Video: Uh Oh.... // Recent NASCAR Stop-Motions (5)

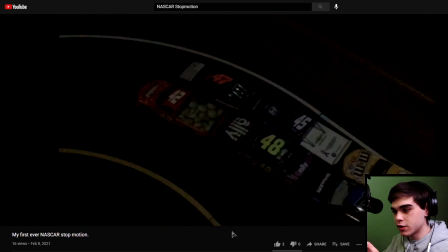[8:12]
And maybe make sure your stop motion is good before you start adding in the small things like your tow trucks and all this other stuff,
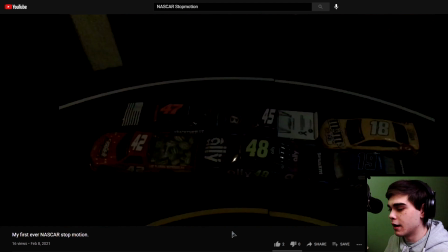[8:19]
because that would really help out in the future when you go to do this.
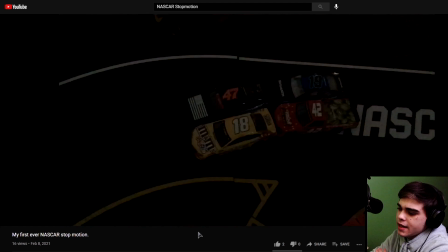[8:23]
I don't know why my headphone's like halfway off my head right now, but the other thing is that the cameras are overhead, and look, you can see there's like no movement here.
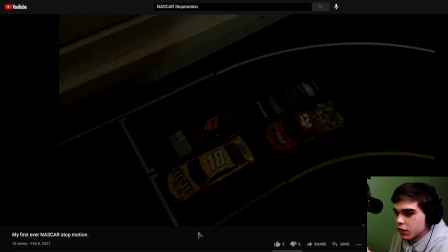[8:30]
It looks like you've taken 3-4 pictures before you move the cars. It's decent for a first stop motion.
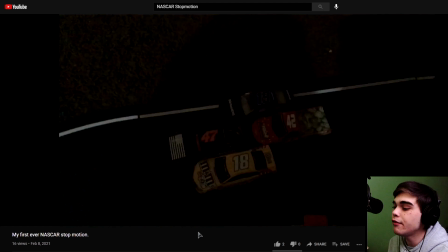[8:37]
It's definitely something. You can definitely tell that you put effort into this.
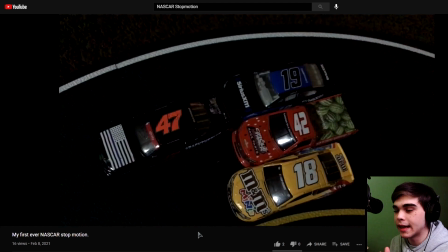[8:40]
But I would definitely take more pictures, change up the lighting a little bit so you can see the cars better and make it more consistent, definitely, especially with that right there.
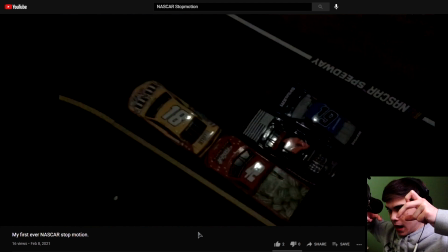[8:47]
And I would make your camera angles not be straight down overhead, because that's a little weird to look at. But overall, it looks pretty good for your first stop motion.
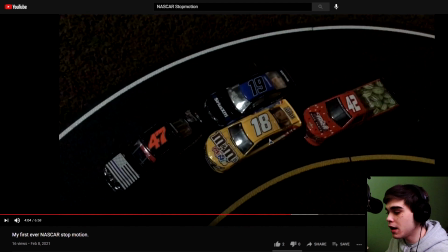[8:56]
I would definitely make a lot of tweaks to this, but it seems like you've got a pretty good idea of what you want to do, and keep at it.
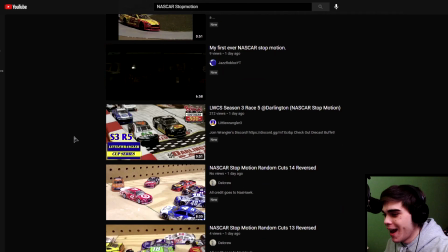[9:03]
Keep at it, Jazz Roblox. Keep at it, man. All right, Little Wrangler. All right, we're getting some very interesting stuff here. We've got Little Wrangler Cup Series Season 3, race number 5 at Darlington, and it's the Bojangles Southern 500.
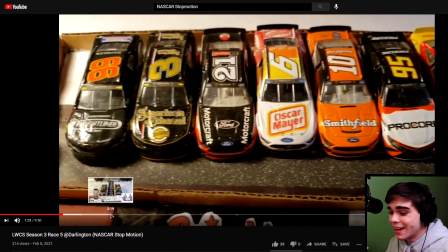[9:16] And here we are. Welcome to Darlington. The Little Wrangler Cup Series here with Diecast Buffet on the mic.
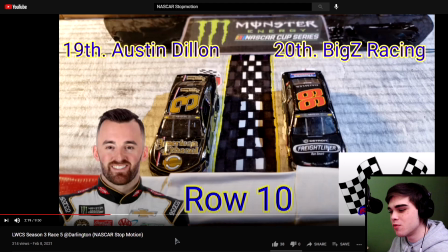[9:24]
And, man, I've always loved how classic that the graphics and everything have looked with this. It's nothing crazy, nothing extravagant. And look at the stop motion, man.
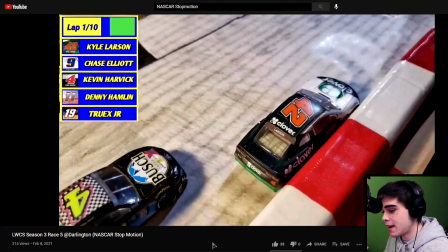[9:36]
Basic graphics and everything, and it looks great. It looks absolutely great. I mean, I've never had any complaints with the Little Wrangler Cup Series stuff here.
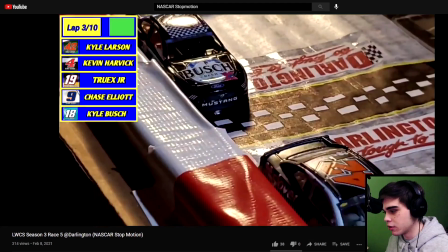[9:44]
The pack size, it looks really good. Cars look great. Track is made out of paper, but still looks really good.
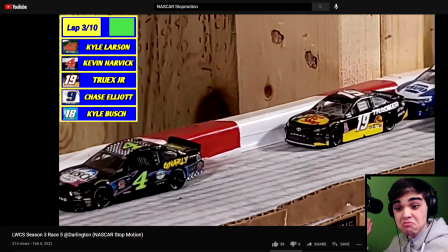[9:50]
The wall is duct taped and everything. Still looks pretty good. I mean, it's not like it's a bad thing, you know?
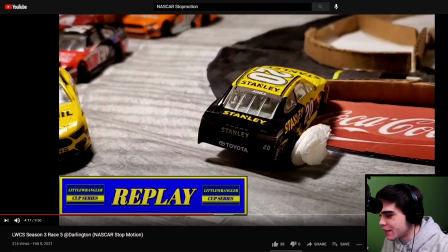[9:58]
Oh, no, Eric Jones. Oh, man, he hit the very inside wall there. That's tough. Wow.
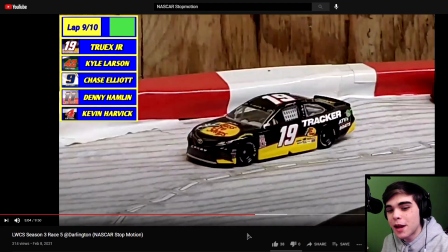[10:04]
Yeah. I gotta say, man, I'll stop it there. I'm gonna watch this through to the end. If you guys want to go watch the end of this, definitely go and do that. I've started doing this a lot recently. Hopefully I get every single one of these videos I look at in the description today,
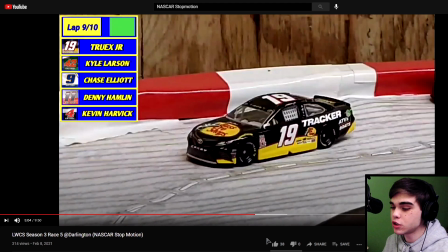[10:19]
but I try to put all of the videos that I watch in this video in the description below, and go check all of them out if you want to go and have a look at them, especially Little Wrangler. Go see the finish of this race. Of course, always great work from him.
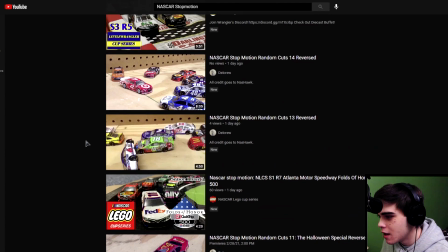[10:33]
And we have a lot of other NASCAR stop-motion random cuts reversed, and we are just going to go ahead and skip past all of that and go to the NASCAR Lego Cup Series.
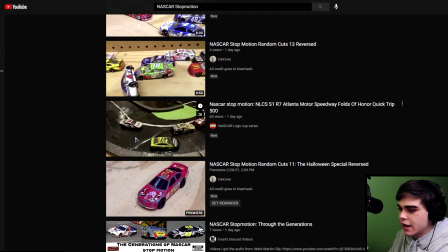[10:41]
I've seen a couple of his things, his or her things here and there. We got the NLCS Race 1, Race 7, another Race 7 from Season 1, Atlanta Motor Speedway Fulton Minor Quick Trip 500. Alright, starting off the bat, this is my favorite video we watched today for one reason and one reason only. The video length is 420. And I have to say, that's master craftsmanship right there. Like, the fact that you've actually gotten that down to 420, beautiful.
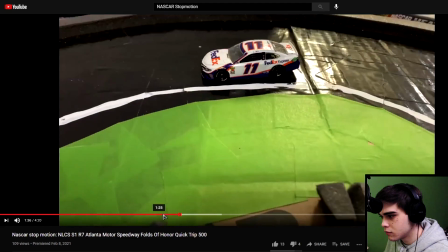[11:06]
Absolutely beautiful. Let's see what we got. Alright, so here we are in the race.
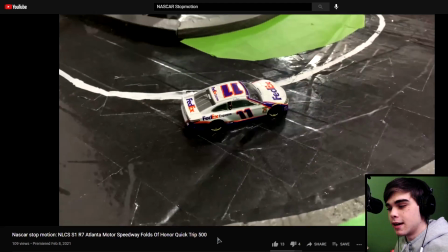[11:11]
You've got a lot of tracking shots of these drivers. Oh, and looks like you've got some really good stop motion, really smooth stop motion.
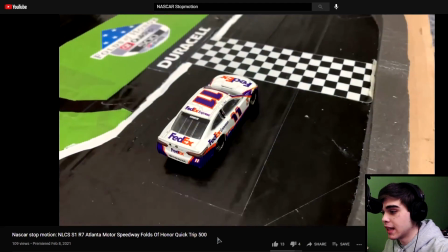[11:20]
Camera quality is really good. Lighting is also really good.
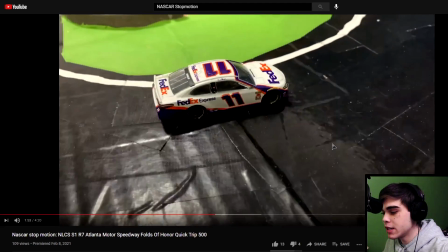[11:23]
I would still add some background, I would definitely add some background noise, some background race ambience or something.
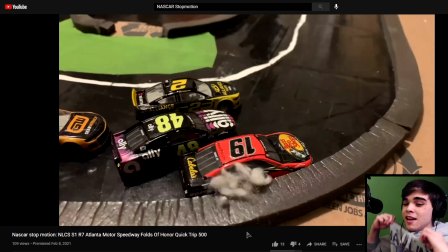[11:30]
And it seems like you're really focusing on Denny Hamlin a lot. As much as I love that, whoops for Truex.
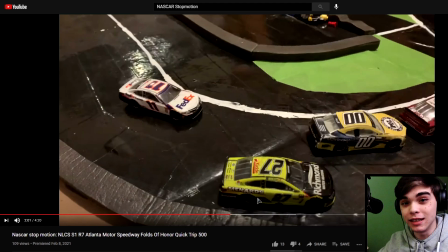[11:38]
But as much as I love seeing Denny Hamlin leading at my home track of Atlanta Motor Speedway, I would definitely focus on some of the battles behind. I know that this is something that a lot of people do to try to pass time and make it to record faster.
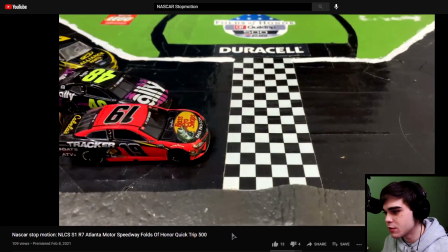[11:51]
As you can see right here, the Truex incident,
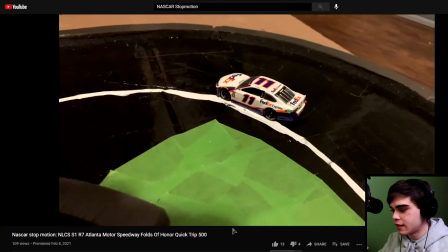[11:53]
it's he went away to Hamlin and then comes back right here for about 10 frames.
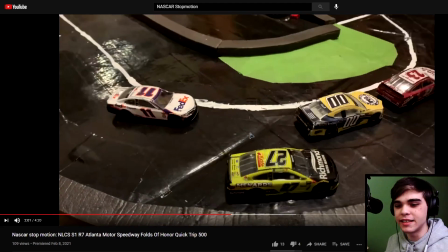[12:00]
Right about here, you see into the wall, and you see it for only like 10 to 20 frames, and it's only like 2 seconds long, and it's like,
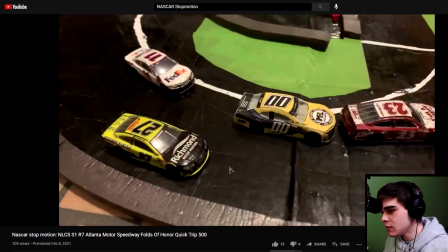[12:07]
okay, I don't even know what happened because it happened so fast. And then huge implications.
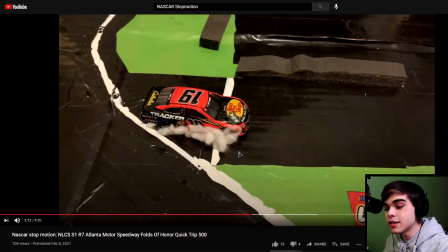[12:16]
Got to keep that one in mind. Looks like you know how to do a race.